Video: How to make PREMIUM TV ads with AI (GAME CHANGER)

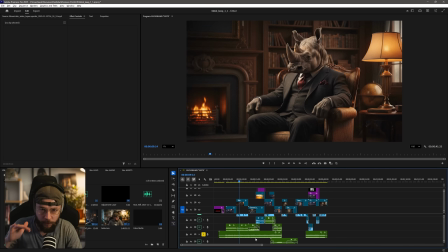(28:35)
But in terms of our plot, it also serves as quite an important narrative device because of course we have that moment where there's no music and barely any sounds at all.
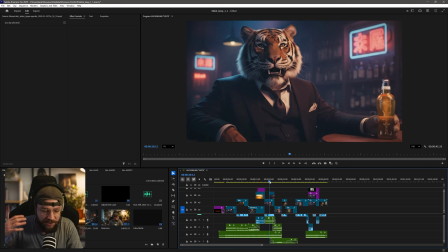(28:46)
We just have each of the characters talking. And the way that we kind of achieved that break was using a riser sound effect because it was just proving too hard to kind of cut on the beat and it felt very awkward.
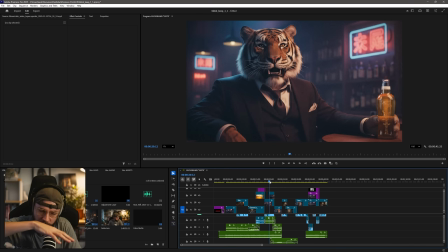(28:58)
So I knew that what I needed to do was introduce a sound effect to kind of rise up and allow me to just cut the music off.
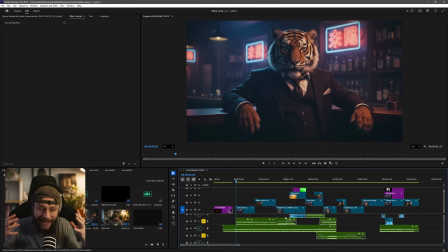(29:06)
And what I also did for a lot of the shots was introduce ambience through sound design. So with the tigers shot,
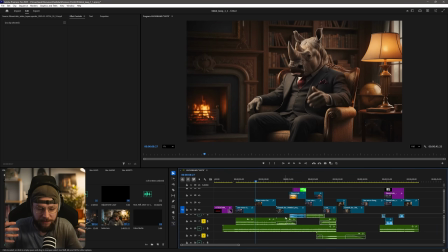(29:15)
you can hear that we have like a bar, like the atmosphere of people chatting and things like that. For the rhino, we have the flickering fire, because as a viewer, you can see the fire in the bottom left of frame. It does draw your eye, so you expect to have some kind of sound effect to really sell the visual.
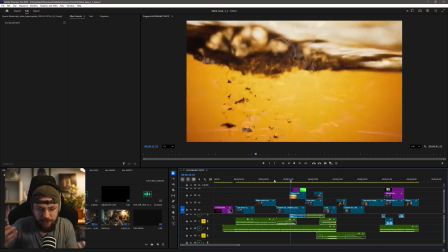(29:32)
And then for the giraffe, we've got similar ambience you'd expect to hear in like a posh casino.
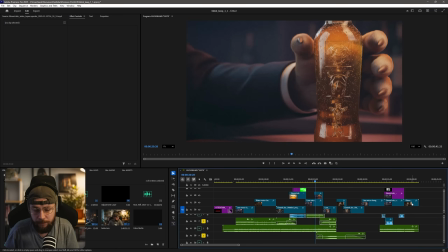(29:37)
Now, the reason I mentioned the ambient sound effects is they play an important role when we cut off the music as well,
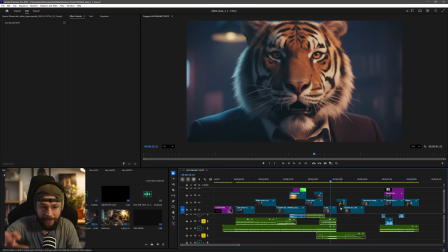(29:43)
because what I did was I added the ambience of our bar scene and I just made it really,
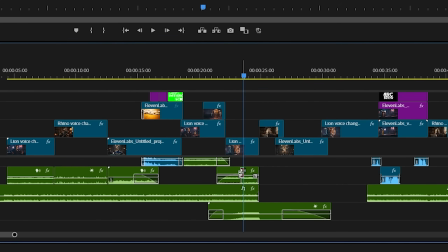(29:49)
really loud. But you can see here I've faded it on.
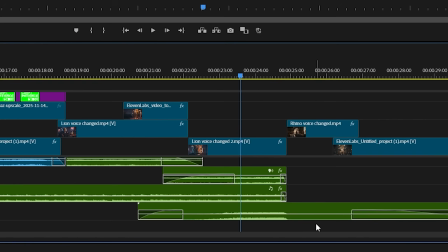(29:52)
In Premiere Pro, it's really easy to just add these fades by just dragging this section out.
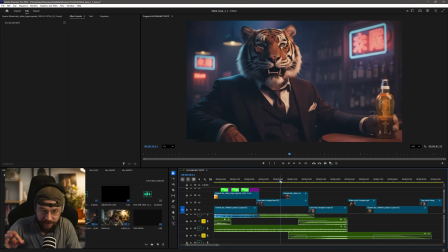(29:58)
So if we just listen to the riser and the ambience, you'll see what I mean.
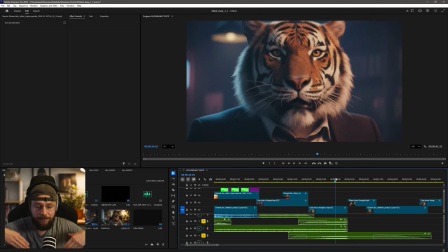(30:05)
If I just cut the music without kind of creating some expectation that some change was coming, it would just feel very abrupt and just a little bit sloppy and poor quality, really.
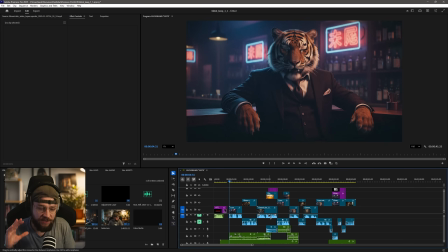(30:16)
So what I think it might be cool to do is just listen to the whole ad through, but I'll just mute the voiceover so you guys can kind of hear how I've gone about using certain sound effects.
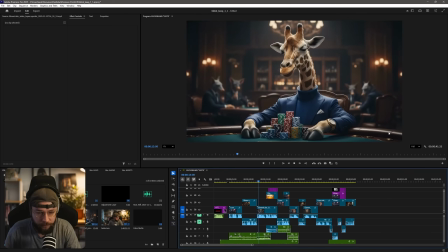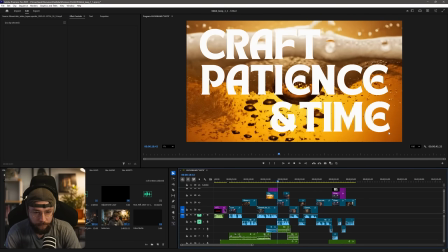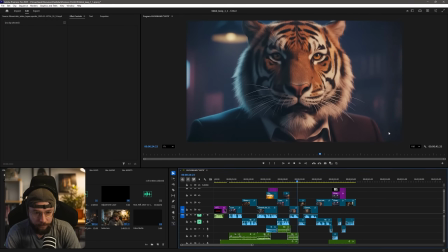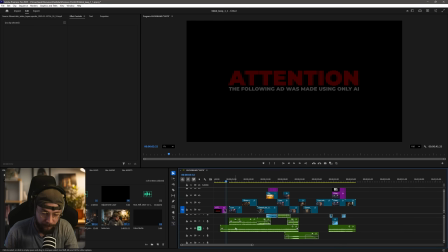(30:48)
And then also we'll do one more listen through, but I will mute the music track just to give you guys even more of a detailed perspective on how we handled the audio editing itself.
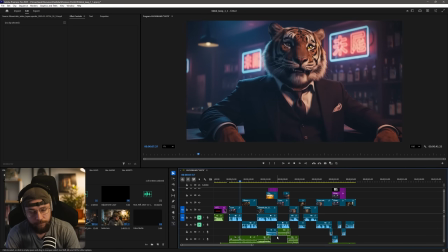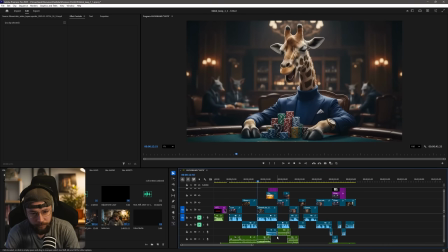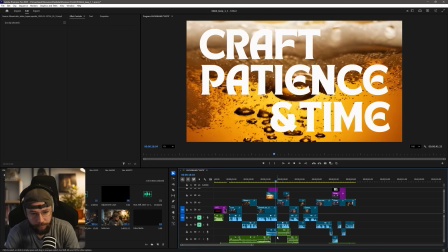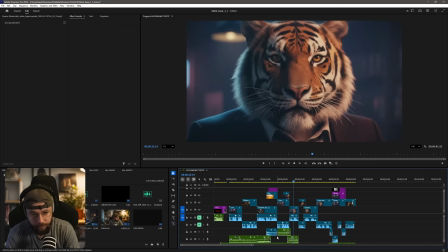So there you go then, guys. I think we have covered everything at this point. We've gone through a lot of detail for every single step that was involved throughout the process of creating this ad. And guys, if you have enjoyed today's content, make sure to whack a like on there for me. If you're new, consider subscribing, and of course, ring that bell notification icon so you never miss any future uploads. If you've got any questions at all, make sure to drop them down below in the comment section. I will reply to as many as I can. And we'll end the video by watching our finished ad one final time.
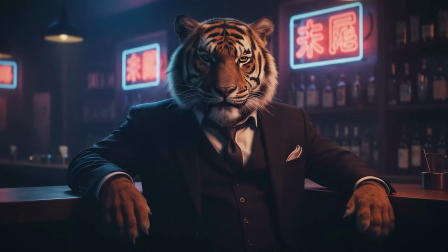(31:56)
Thanks for watching, guys. Have a good one.
Taste. You either have it or you don't.
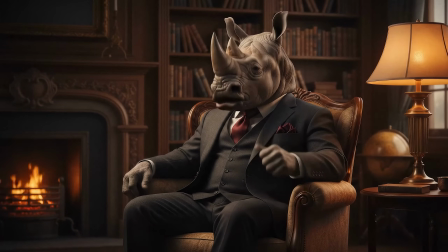(32:03) It can't be faked. It can't be measured or mapped like data.
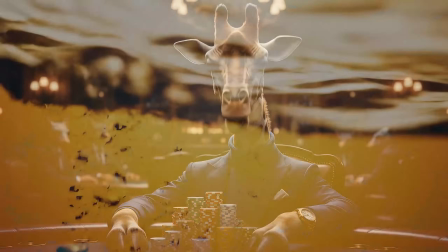(32:07) Taste lies in the soul of a drink, forged with craft, patience, and time.
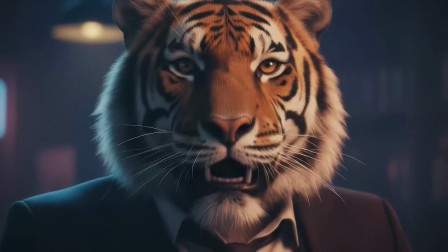(32:13) Each sip, a glimpse into its story. And for a moment, The noise fades.
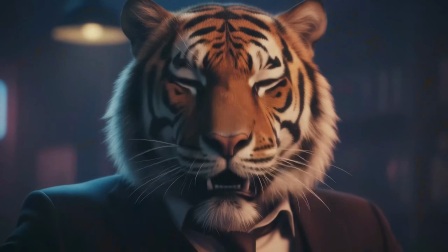(32:21) The world slows. and all that's left is taste.
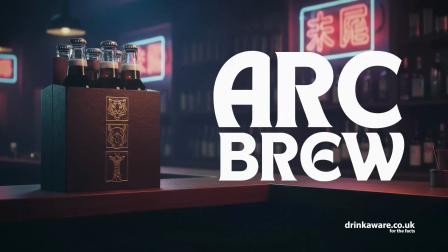(32:28) Arc. Some say it's acquired. Oh, I say it's instinct.